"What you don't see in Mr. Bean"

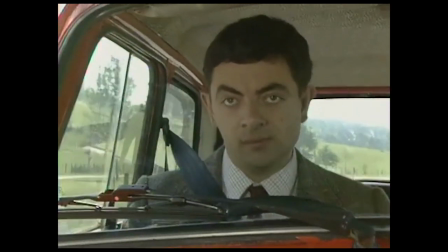One of the many running gags in the show is this notorious blue Reliant Regal,
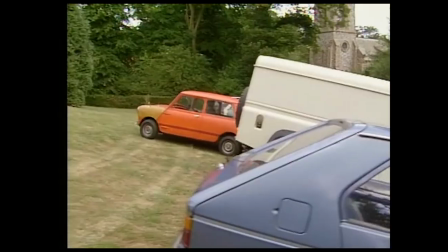who is like an antagonist to Mr. Bean, or maybe vice versa, given how much he suffers.
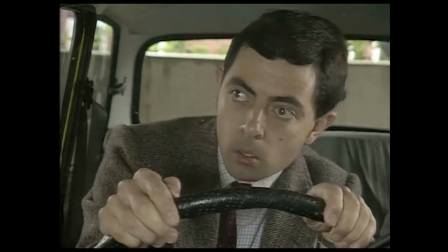It's notorious because, you guessed it, we never see the driver.
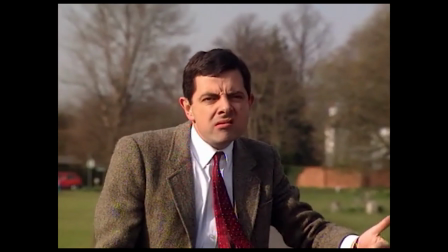Unable to judge the true intentions of the driver, we the audience feel an air of mystery and unease.
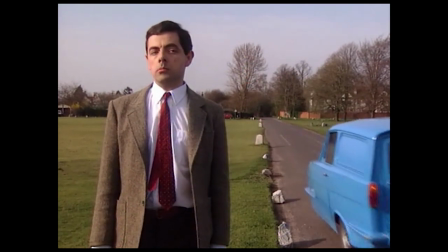The same uneasiness that makes Mr. Bean resentful of the driver. Now, why does this work?
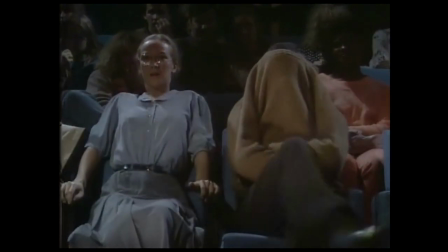Why does not showing something make it even funnier? This has to do with POV.
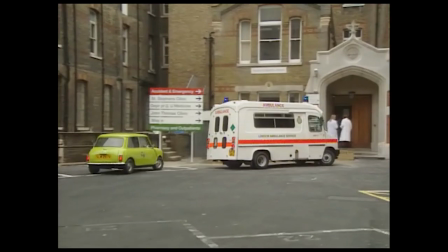No, I mean point of view. The first point of view is of course that of Mr. Bean.
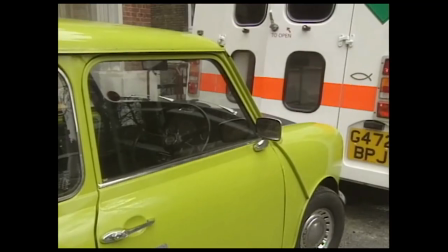Sometimes Mr. Bean remains oblivious to the chaos he is unintentionally causing.
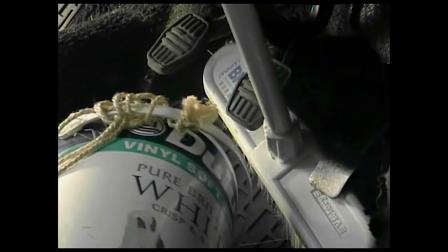So this ignorance becomes part of the joke. The next point of view is that of other characters.
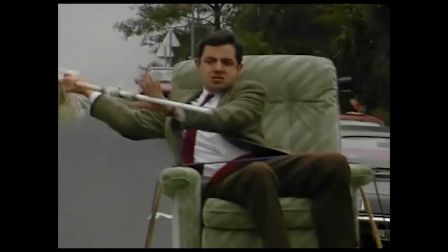We know what is going on, but when we switch to another perspective of that same event,
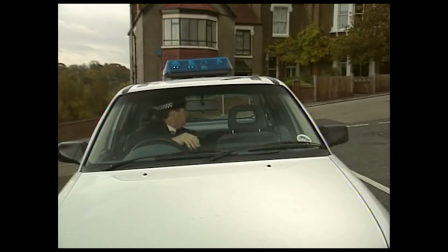the absurdity of it all really stands out.
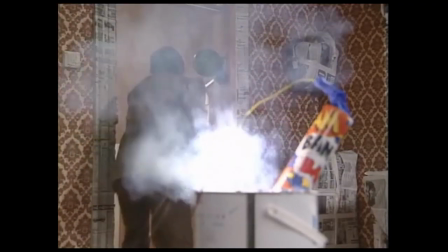And the final point of view is that of the audience itself, which is probably the most important.
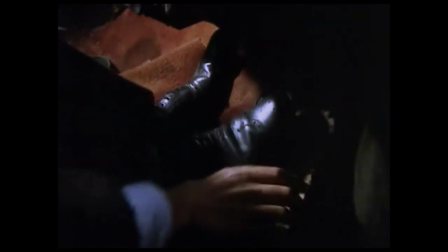You see, Mr. Bean is, as put by Atkinson himself, an anarchist.
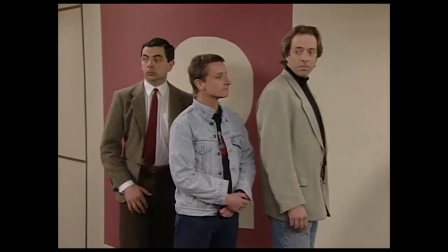I always imagined him as a 9-year-old boy. That's how I always see him. They're sort of anarchists at heart, really.
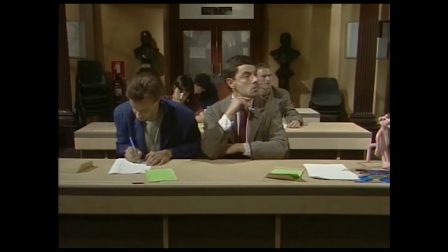And I think that's what Mr. Bean is. He's an anarchist. He'll obey the rules as long as they suit him.
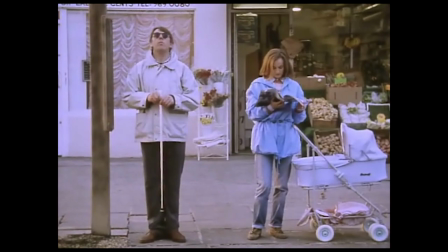He can sometimes be mean, cruel, ignorant of other people's problems.
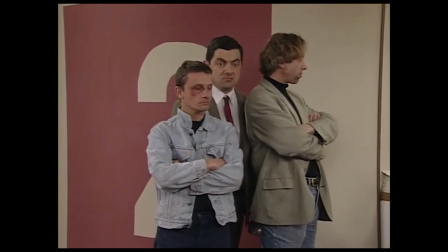And make matters way worse. So to underline this chaos, Mr. Bean makes it unpredictable by keeping things out of the frame.
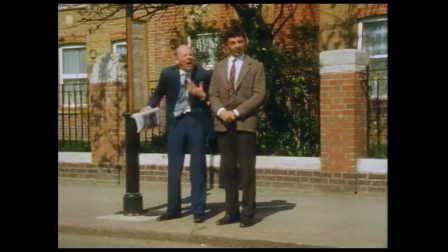The frame itself is like a glass window peering into the world of Mr. Bean,
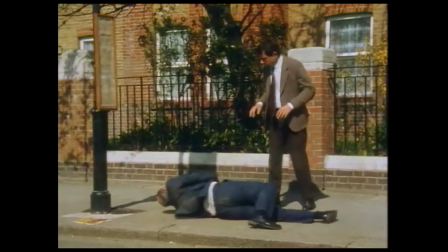and the audience is looking inside with fascination at the many antics that unfold.
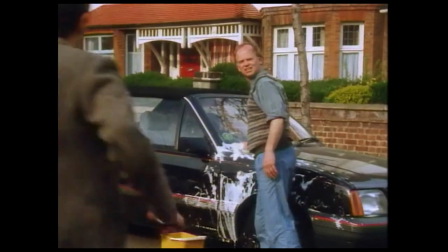As soon as Mr. Bean leaves the frame, the audience waits in absolute anticipation as to what he is going to do next.
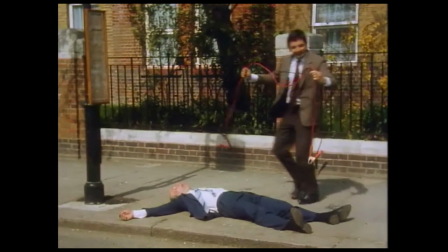As soon as he enters back, thank you. The audience is left in stitches.
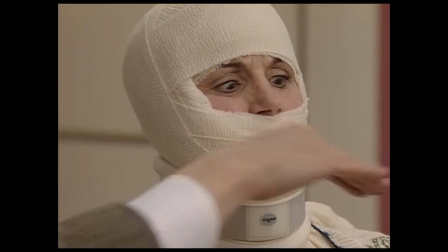Point of view matters because it makes something relatable when it is in our vision, but it takes a whole nother meaning when it is not.
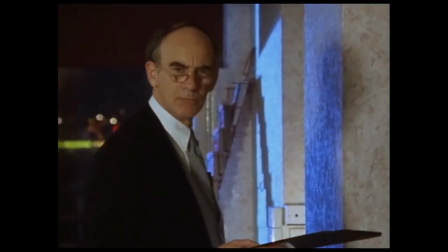Because our imagination is stirred, we become active participants of that world.
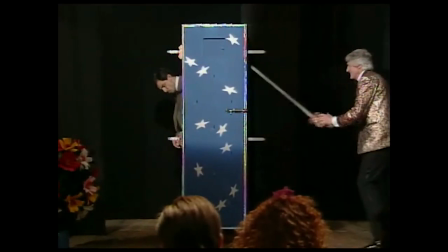And this is instrumental in making us feel the chaos and unpredictability of Mr. Bean.
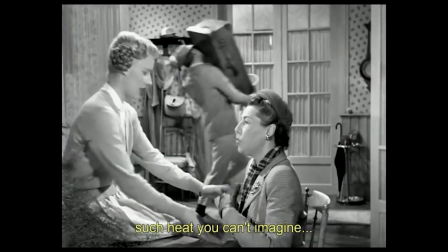Now, Mr. Bean is not the first work of filmmaking to do something like this.
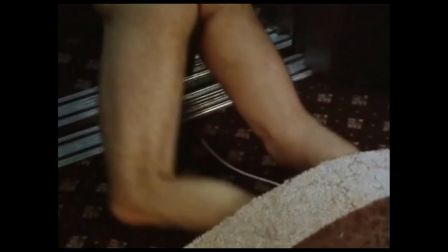It's just that Mr. Bean has perfected this technique to cleverly serve the character and story itself.
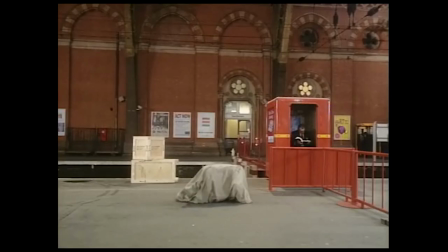It is an integral part of the story, even if it is mostly remembered for its physical comedy.
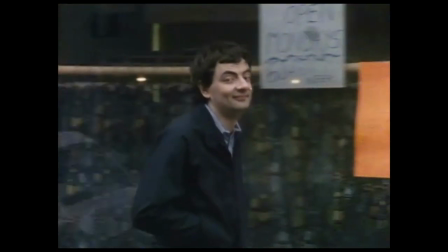So remember, next time you're watching Mr. Bean, just ask yourself, what is in the frame?
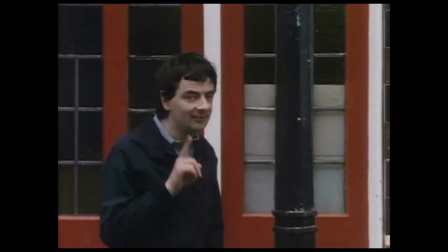And what is